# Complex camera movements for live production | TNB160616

On today's Technobabble, complex camera movements.
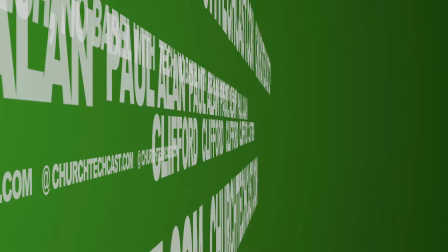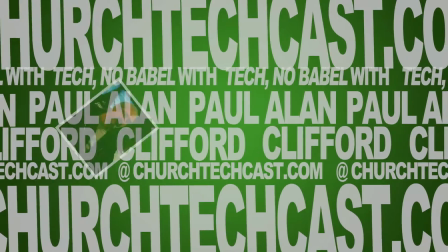12s
This is Technobabble, your weekly source for church video and graphics news, perspectives,
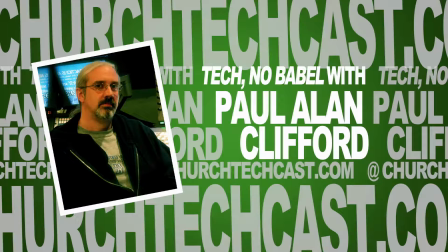21s
tips, and tricks. And now, here's your host, Paul Clifford.
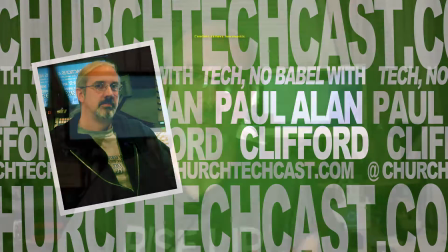29s
Hi, and welcome again to Technobabble. This is the show where every week I help you with church video and graphic design. My name is Paul Allen Clifford. so in the recent weeks we've been talking all about different camera movements different ways to use video different pieces of equipment and so I thought I'd actually recorded this a while back and hadn't gotten a chance to record the voiceover that went with it so let's just head over and I'll play some video that I've recorded. I do want to caution you that there are a couple of things you should know about this. First off, the subjects in this, they were just there for music practice, so this isn't going to be the most interesting video ever. Secondly, the video, we didn't have any of the normal house lights up, any of the normal theatrical lights in play so the lighting while adequate was not the best so I did some adjustments on the cameras to compensate for that so sometimes they're going to be a little soft because the iris was wide open and you get a much shallower depth of field when that happens and sometimes the colors won't look as good, but I think you'll get a clue about what I mean.
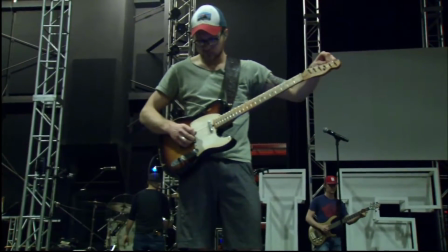119s
So you'll notice I'm dollying in and tilting up.
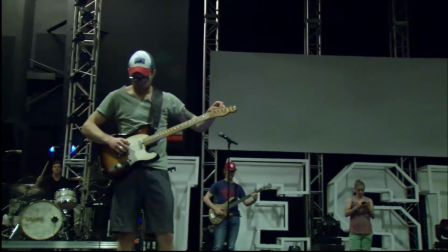124s
Now I'm gonna dolly out and tilt down.
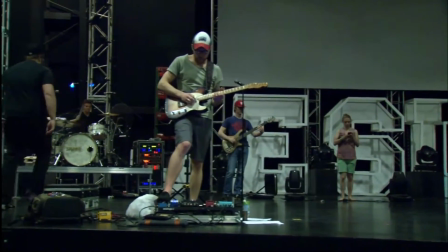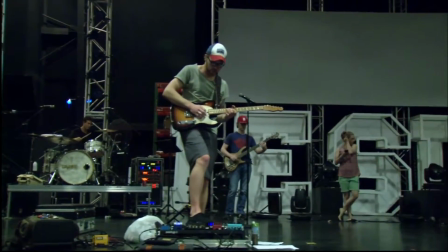136s
Notice how dynamic the dolly shot is.
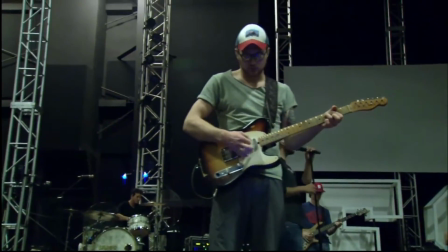141s
Dolly in, tilt up to keep Luke in the top third.
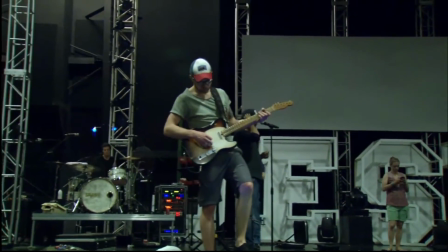149s
Dolly out and tilt down to keep him in the top third.
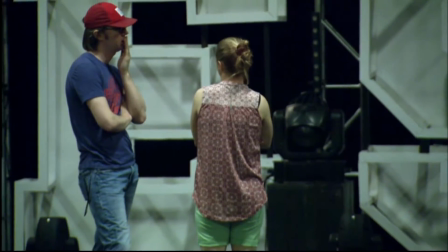156s
Now I'm pulling straight out.
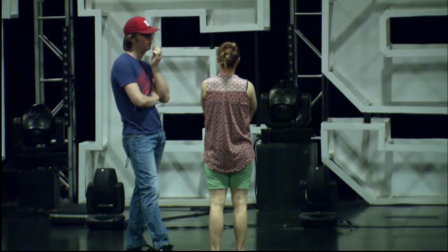159s
Well you'll notice I tilt down to keep the subjects head in the top third and
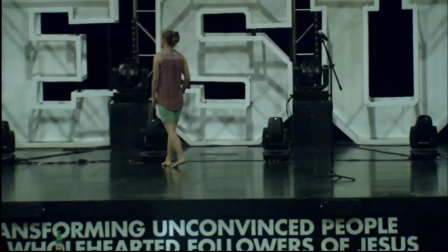169s
now I'm pulling out straight and you'll notice that when I do that and I
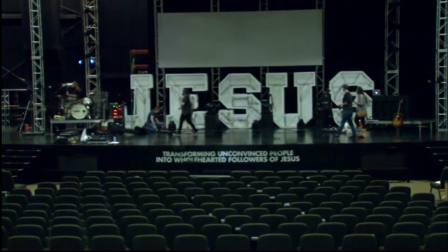176s
don't tilt at the same time she starts in one place in the frame and
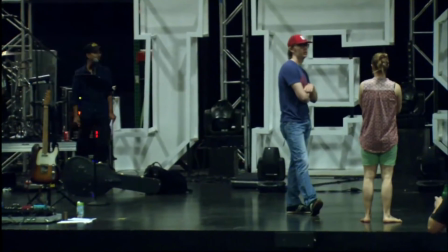183s
then we get a lot more headroom push in and pan right that's like an exclusion
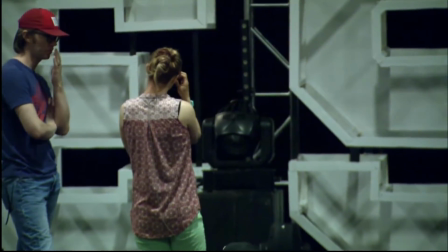190s
shot see how it excludes people while pushing towards
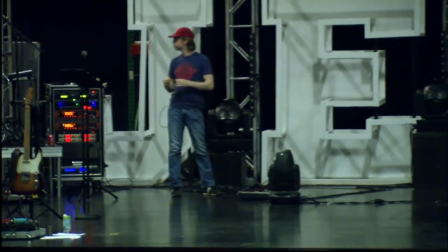197s
a particular subject again I'm pulling out and panning right to include more
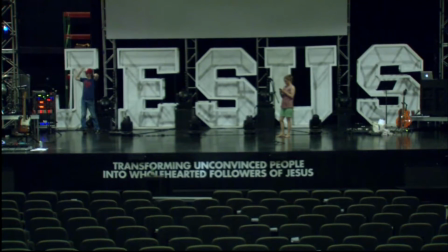205s
and more of the set in this case I included the set featured Jesus
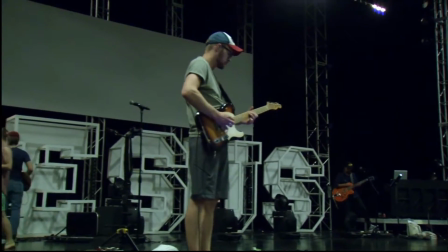215s
here so much what happens when I truck to the right and I pan to
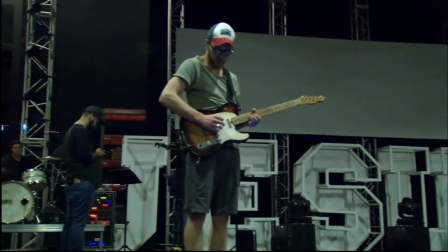221s
the left if this very cool effect where the background seems to move
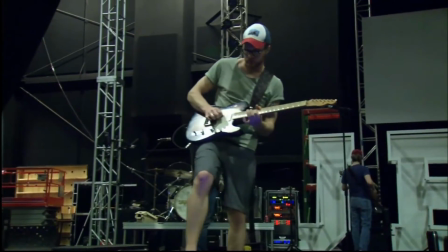228s
around the subject okay